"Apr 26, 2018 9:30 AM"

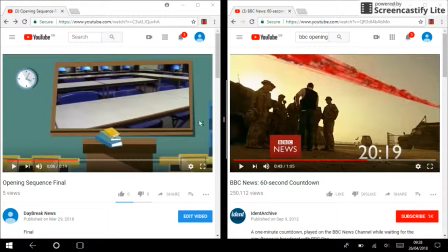5:36 However, we do have this screen with shots of different schools,
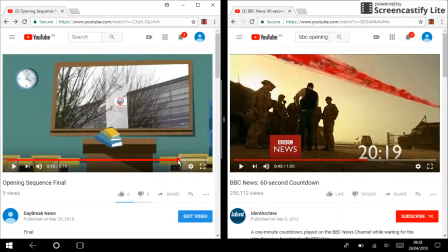5:44 which can give the audience an idea of what our news package is about. In the BBC News opening sequence, they have their BBC News logo in the bottom corner, and they also have a timer.
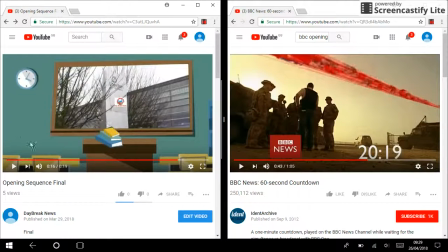6:00 We don't have a logo going through the whole opening sequence in the bottom corner. However, we do have it coming in at the end. We also don't have a timer at the bottom,
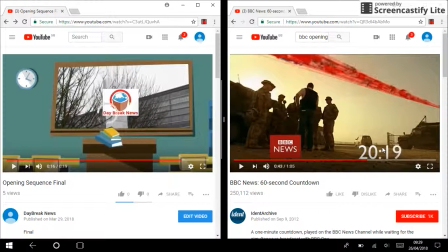6:14 since we didn't find it fitting, as our opening sequence is only 19 seconds long, whereas the BBC News opening sequence is just above a minute long, which made sense for it to have the timer counting down. At the end of both our
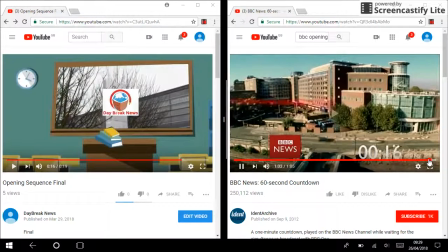6:36 opening sequences, you can see
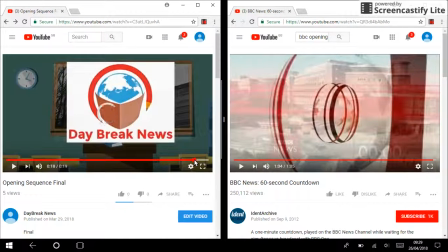6:41 some sort of transition for it to stop at a recognizable logo for both news channels. So yeah, that's how we've
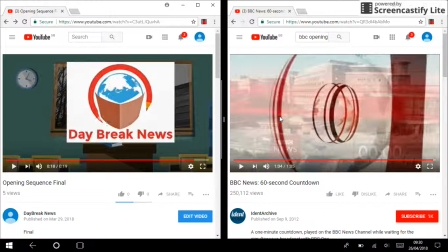7:00 adapted from the BBC News opening sequence to create our own opening sequence. In some aspects, they were both very similar. However, our opening sequence was about schools,
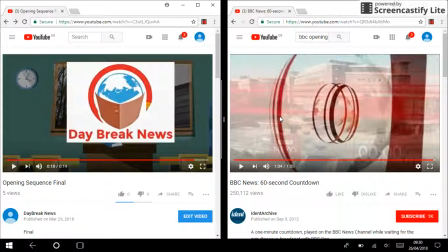7:18 and the BBC News opening sequence is about the whole world. Therefore, it couldn't both be identical. So we've adapted to some things, and we've used some things from the BBC News opening sequence to create our own.